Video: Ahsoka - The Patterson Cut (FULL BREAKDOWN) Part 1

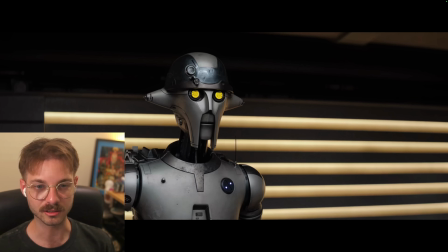This part was also, it took me a really long time to figure out how to edit this part together,
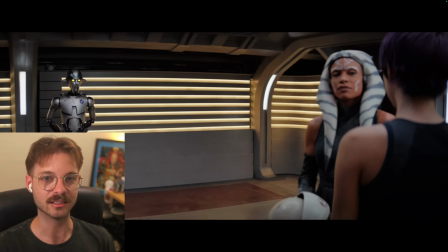because what needs to happen is Ahsoka, because now they're gonna work on Zatoichi, and they're going to switch from Sabine practicing with her lightsaber to now they're both going to be using katanas.
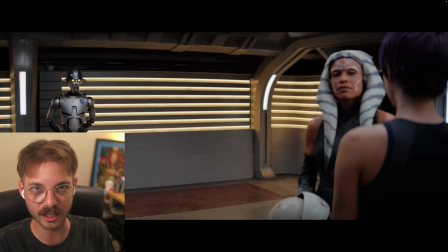I need to basically find some way that I can have Ahsoka take the lightsaber away from Sabine and then go across to get a katana and then hand a katana to Sabine and then continue the scene from there.
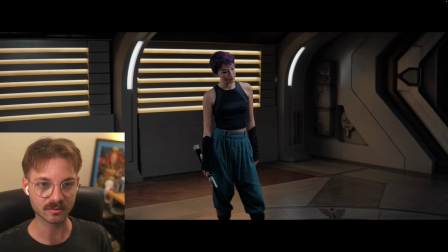So I found a moment where, again, here's another one that was really difficult of replacing the katana here,
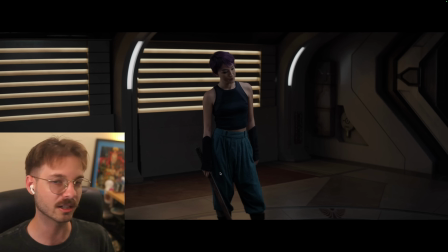especially because it went over her leg here. So I had to kind of create a frame in Photoshop that didn't have this over the top of it, and replaced her leg there.
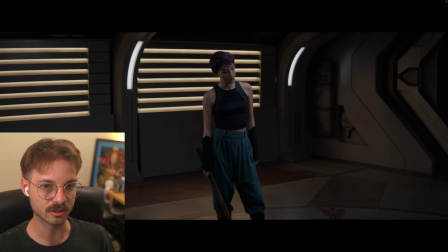So then this is the original. I forgot how... And then this is with my lightsaber change.
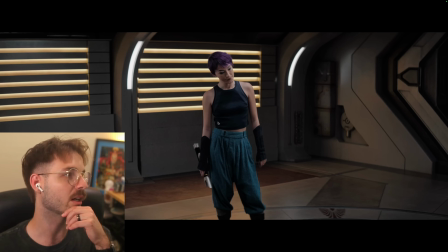And I think what really sells this is not only trying to make sure that the lighting matched the rest of the room, especially because this is a reflective surface, the lightsaber. So there's some lights up at the top that I found from the wide shot that I tried to replicate.
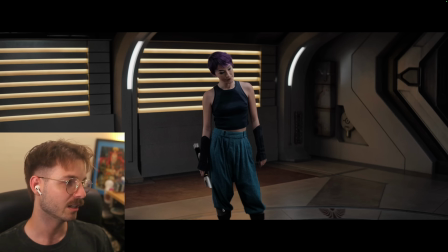So that's pointing down. But I also created kind of like a body double of Sabine in 3D. It was super, nothing exact, very, very rudimentary. But I had it be the same,
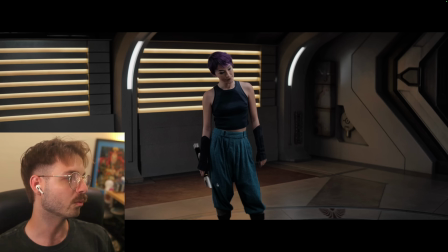blue color here and everything too, so that when the lightsaber goes behind Sabine,
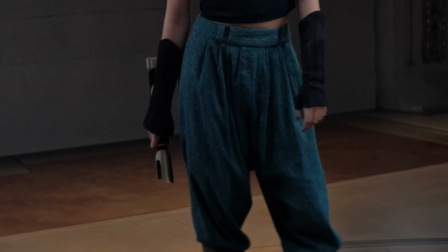the lighting changes as it would if she was actually holding that lightsaber.
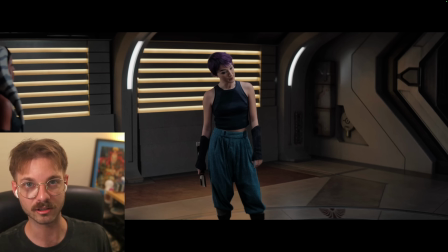And I'm a professional visual effects artist, so these are things that I do for work every day.
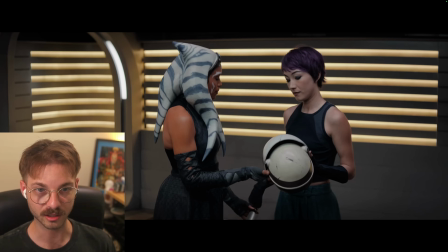Put this on. The Jedi Order.
So this is one that I'm also really proud of because this was the original where she's grabbing the katana.
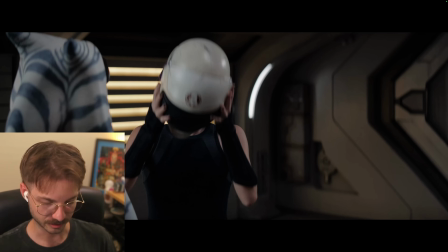Put this on. The Jedi Order would not.
And then this is with my lightsaber change.
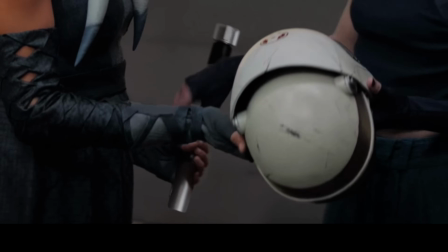Put this on. The Jedi Order.
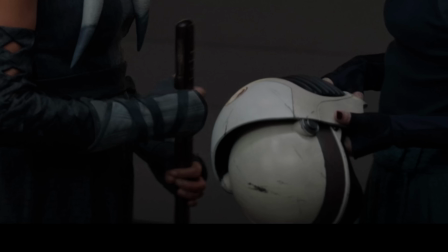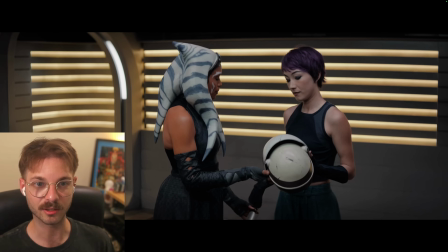So yeah, again, I did kind of the same thing where I had some rudimentary hands and arms and stuff, and Ahsoka's body and Sabine's body in the actual blender scene, so that you get kind of the accurate reflections here.
Put this on. The Jedi on the lightsaber.
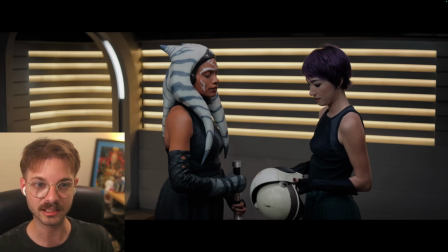But this was perfect because she takes the katana from Sabine in this scenario, but it's really just so that she can put on her helmet.
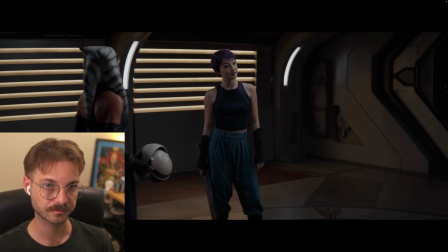So in the show, It doesn't matter. I think it does. Agree. Here, put this on.
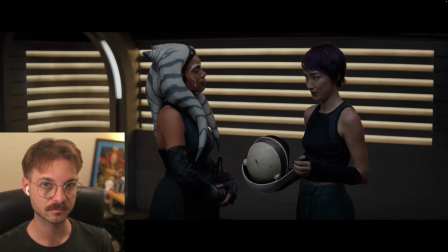You're joking.
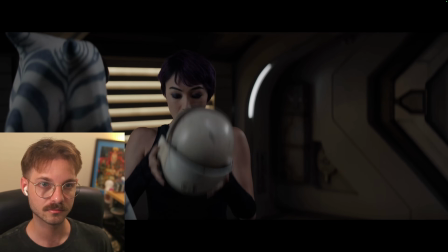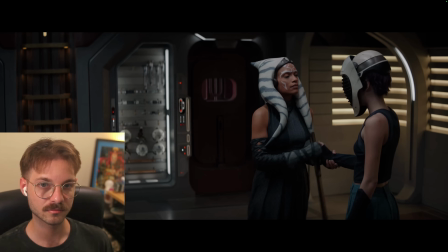I can't see. How am I supposed to fight? I want you to see with more than just your eyes.
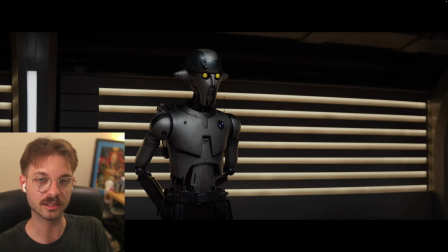yeah, so she gives her the katana back. So she grabbed the katana from her, so she put on her helmet,
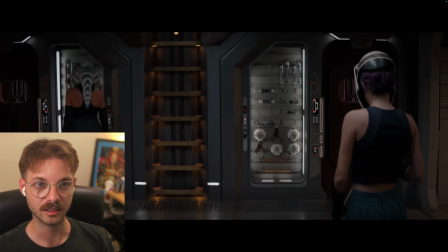then she gives it back, and then she walks over to now what?
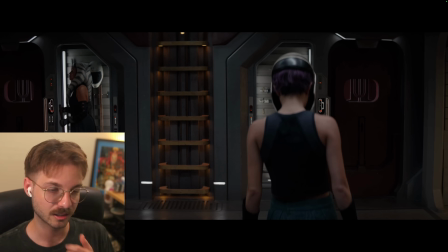Get her own katana so that they can start their lesson. But in my movie version, I basically,
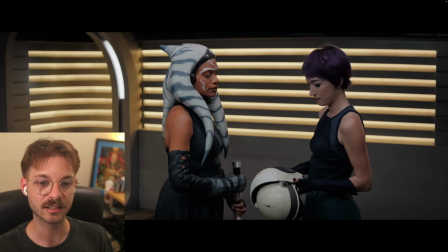moved that to an earlier part so that she grabs the lightsaber Put this on.
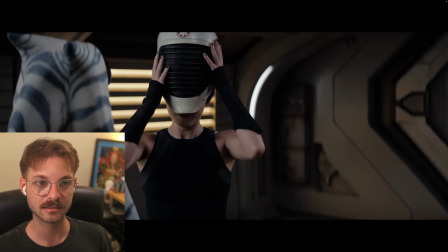The Jedi Order would not have accepted her. She is not an acceptable candidate.
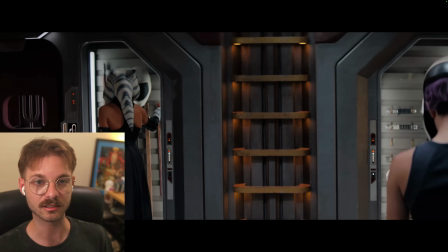And then she goes over and gets the katana for Sabine.
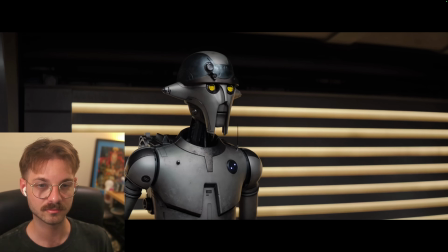Realize, historically, there have been very few Mandalorians who ever became a Jedi.
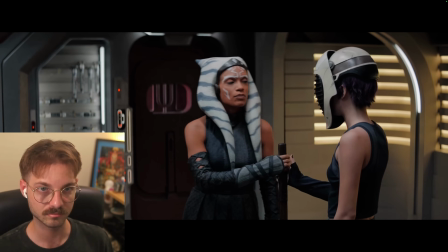I want you to see with more than just your eyes.
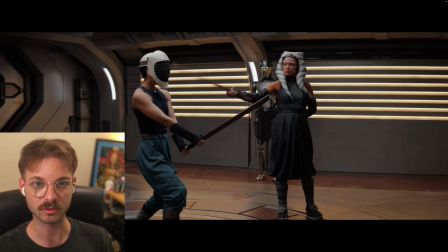And then we just go full into a training kind of montage sequence.
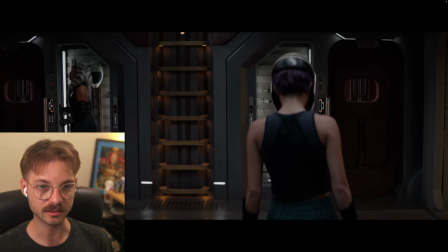Whereas before, we just kind of go into it in the show. Be still.
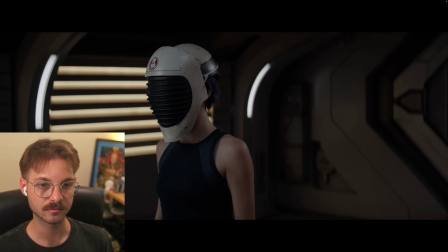Listen to my voice.
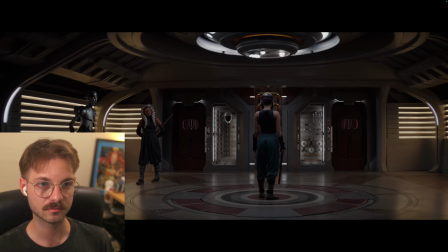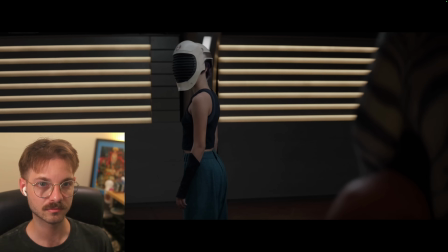Do you know where I am? Next to Huyang. Are you sure?
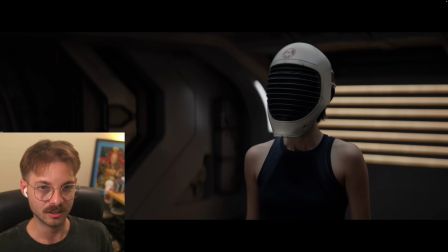And so, again, I think this just like was really slow and I just needed the pacing to pick up. So I moved some of that like dialogue into the edit of the montage so that we kind of just get right back into it.
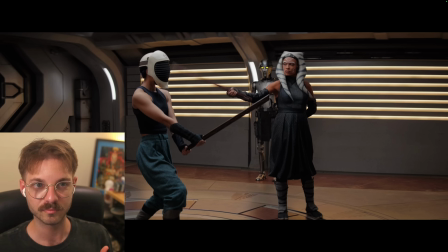Some people have interpreted it as like Sabine and Ahsoka talking to each other like through the Force. Originally, that's not how I interpreted it. I was just kind of editing it like any other kind of training montage where you kind of like
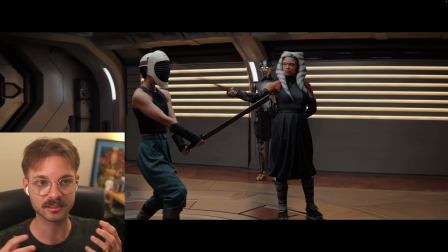hear the master and the apprentice kind of talking about things as it's going. And it, you know, the idea is that you're hearing the dialogue from a different part of the scene or just like putting it on top of this to,
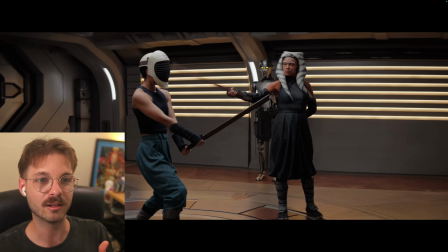you know, keep things moving and make it relevant to what we're seeing. So I didn't intend for it to be like, oh, they're having a Force connection. I think that it's totally fine if you interpret it that way. I think that there is something to be said about that interpretation.
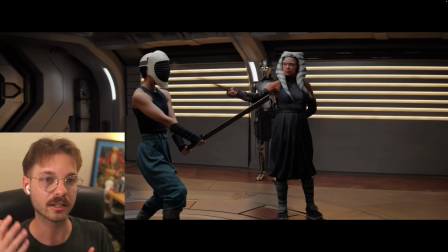I think that it, you know, helps show that maybe Sabine is more Force sensitive than not. And so I think that totally works. It wasn't my intention. I think either way of looking at the scene is fine,
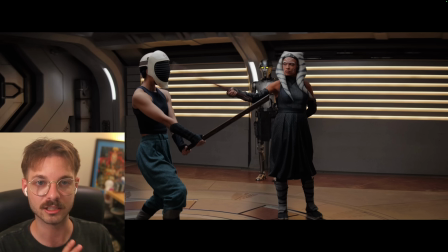whether they're talking about what's happening through the Force or it's just, you know, dialogue from a different portion on top of this. To me, it makes no difference. I think that's, you know, really up to the viewer's interpretation and how that changes the story for you.
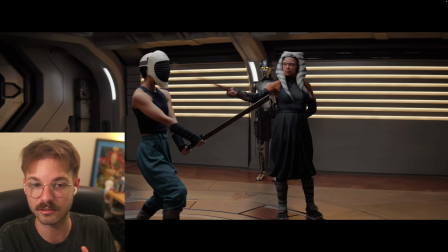And, you know, whichever one resonates with you more, I think is the correct interpretation of this exact scene.
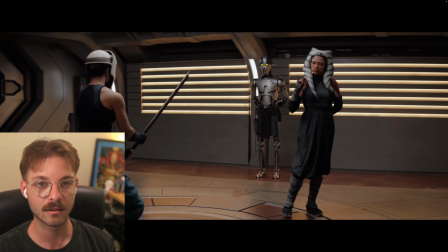Feel my presence. I can't use the Force. Not like you do.
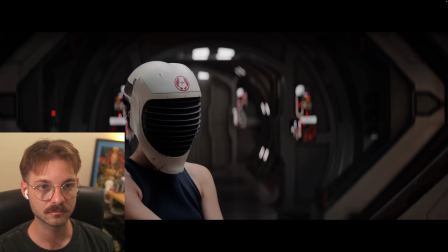Not like Ezra. Force resides in all living things, even you.
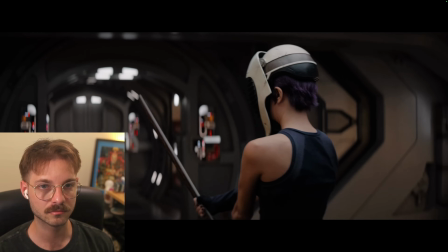But training and focus are what truly defines someone's success.
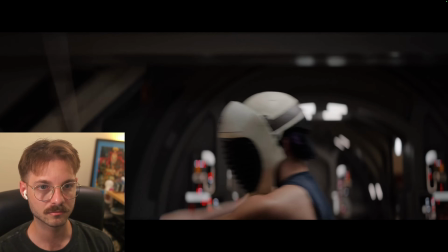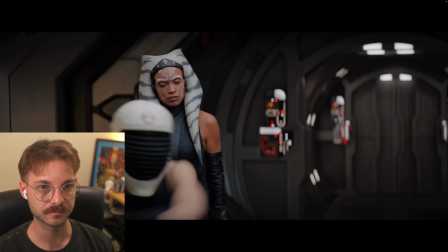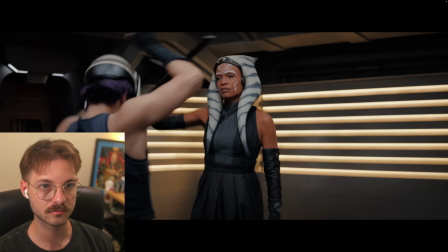Be still. Take in all that is around you. Follow my voice.
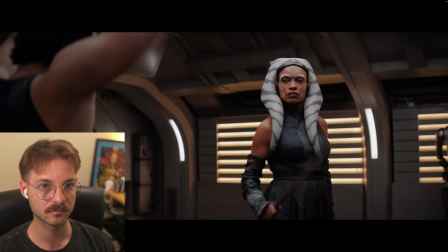Sense my intention.
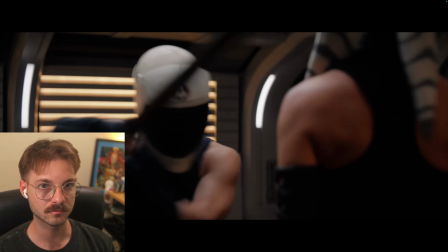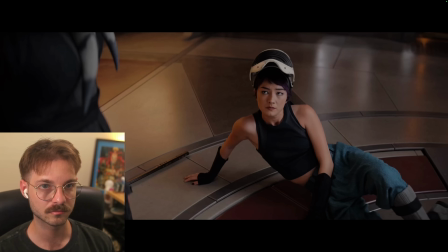Anger and frustration are quick to give power, but they also unbalance you.
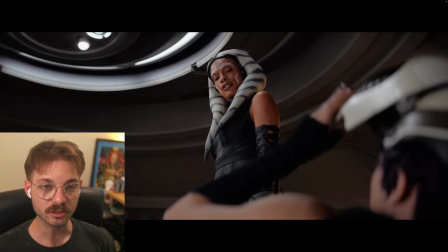Let's go again.
So this was actually, funny enough, a visual effects shot.
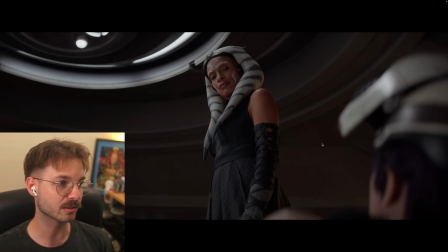So in the original show, Sabine is putting up her helmet here in this shot.
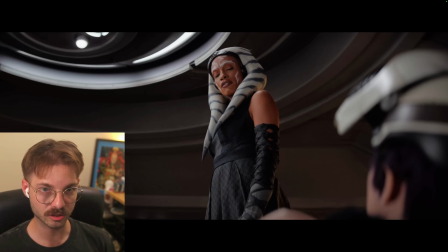Frustration are quick to give.
And then in this shot, that she says this line.
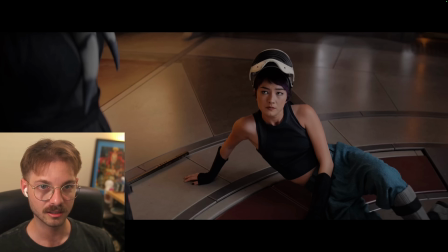Frustration are quick to give power.
Sabine is just looking at her.
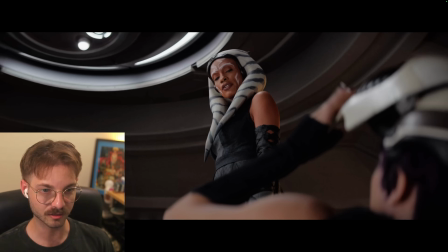So I kind of had to combine those two shots because I was cutting from this moment where her hand is up on her helmet.
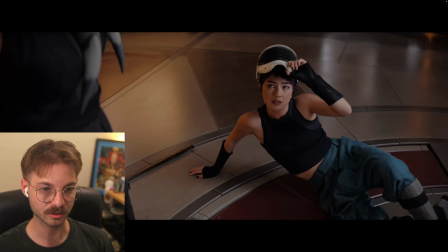So I had to combine those two shots to give you anger and frustration are quick to give power.
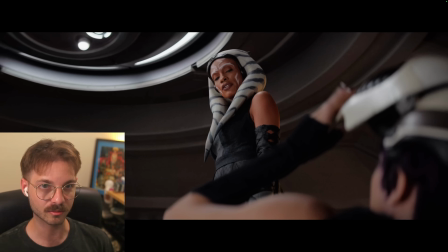So it's her speaking the lines from this original shot.
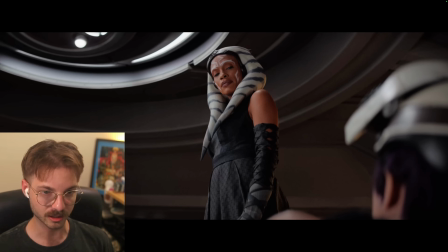Frustration are quick to give power.
And then Sabine's hand from this one.
Frustration are quick to give.
And combined.
Frustration are quick to give power.
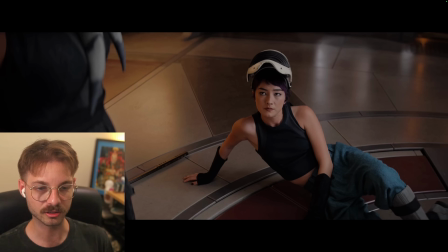Yeah.
But they also unbalance.
So I did a ton of little stuff like that, and I will definitely show you every single time I do something like that. Those are the kinds of things that I like really look at, making sure that the edit flows as nicely as possible.